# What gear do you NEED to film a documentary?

And then I also did use my Canon 16-35 for the the car shots that we have in the film.
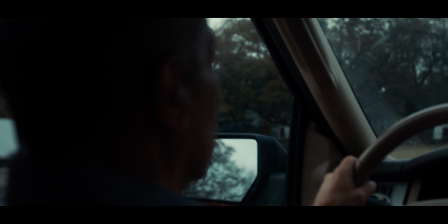[4:10]
There's a couple like random like car shots where I had to be super close distance so I needed a really wide lens, so we used 16-35mm for that. And then we also used Black Pro Mist on everything because, yeah, because Black Pro Mist is amazing.
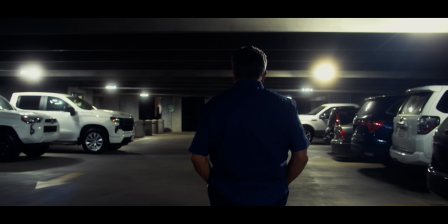[4:25]
So I used that, loved it, yeah, I just want to shoot everything on Pro Mist. And then my main monitor for the 6K Pro, I used the PortKey's BM5WR, it's a fantastic monitor, super sharp, super color accurate, and helped out a ton with the shoot. Alright, so let's jump into the lighting department. This is a big list and I went over most of this lighting in my last interview breakdown video If you're super curious on specifically
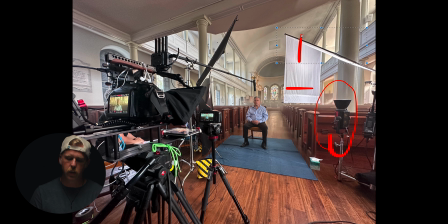[4:53]
how we use lights for the interview go watch that video very quickly What we did for that was the aperture 300d with a book light tons of negative fill We used the aperture 600x with the spotlight for a little accent in the background We did like a studio b-roll section in this film for that. We blacked out the entire space We used an aperture 200x with a small light dome color temp was pretty warm I can't
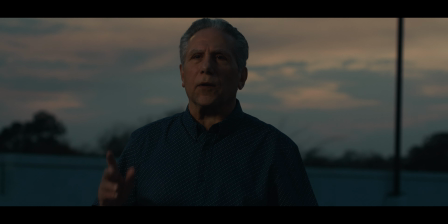[5:19]
remember exactly what we ended up using that but wanted it to be a warmer vibe and then on one outdoor night shot We use the aperture 60d to just to add
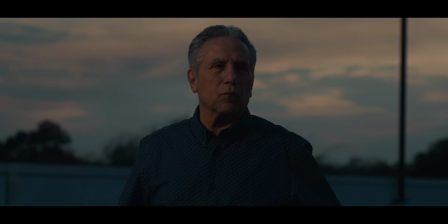[5:28]
some little film motivated from some of the street lights Actually will look super dope. We did an indoor scene where our subject was writing in a journal and and we
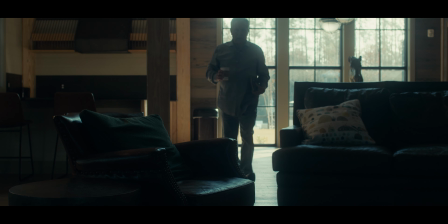[5:38]
used an Aputure 600X as a backlight to add some color contrast to that scene.
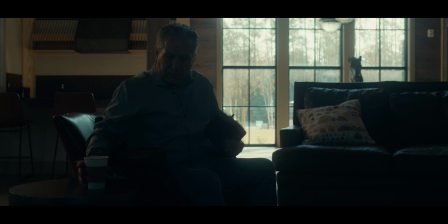[5:43]
As I mentioned in a previous video where I talked about how tight our budget was, we did a lot of this running gun, so a lot of it was just using natural light and really planning out where we're going to be.
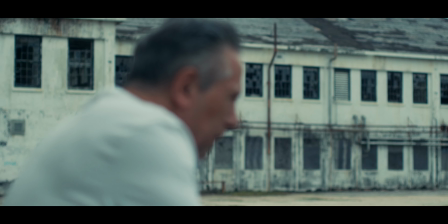[5:56]
There was a lot more I wish we could have done with light and doing different things, but we just were too tight on budget and schedule.
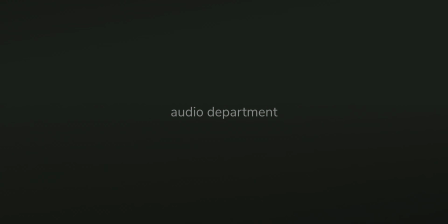[6:03]
So let's jump into the audio department. this was the area that I wish I could have spent a little bit more money but I'm still super happy with what we accomplished for so little.
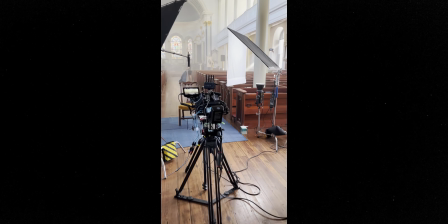[6:13]
We shot the entire dock with the Zoom H6 recorder,
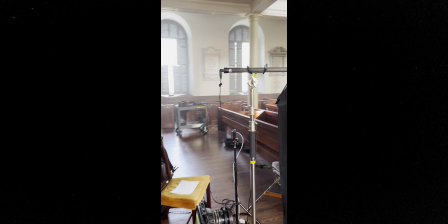[6:18]
Sennheiser 416 for the main interview and on location Nat Sound. That is just a fantastic mic. I love that mic for the for the money it's just incredible.
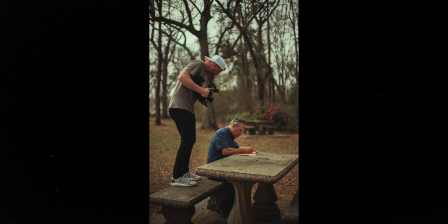[6:30]
And then I had three tentacle syncs connecting both cameras and the recorder so we could sync those in post and I just can't edit anything else without time code. Having done this project with time code it's just a lifesaver. I'm so happy I invested in the tentacles.
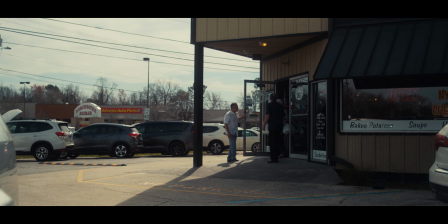[6:45]
Huge time saver. Also use a tentacle track e-lav as a backup and for the deli scene.
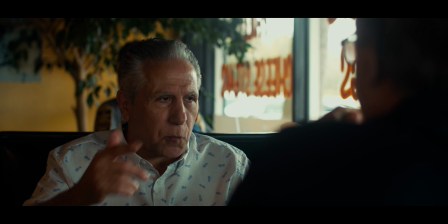[6:52]
In my next video we will be talking about the deli scene and so subscribe if you're really curious
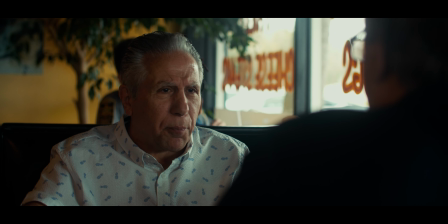[6:58]
of how we filmed in an active deli at lunchtime with just a couple laughs and it turned out amazing. The second subject in that deli scene, we used the Tascam DR-10L. They only spoke a couple times, so it worked out great.
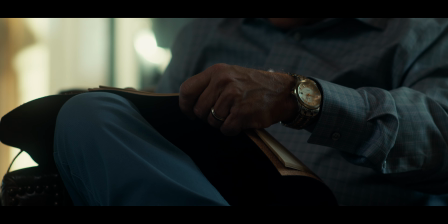[7:12]
I was able to match them in post and everything was cool there. And so that's basically all we did for audio.
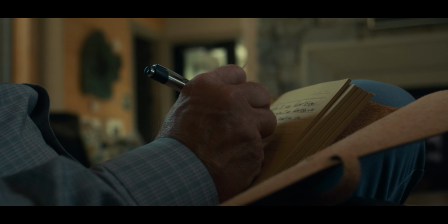[7:18]
We kept it super simple. Audio came out crispy and it's all you really need. Then some miscellaneous gear that I wanna talk about that we used for the studio shots. we used the dana dolly for a few shots super big fan of the
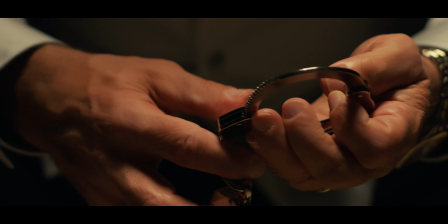[7:30]
dana dolly for just very smooth methodical movements that we wanted to do just use basic manfredo tripods for the interview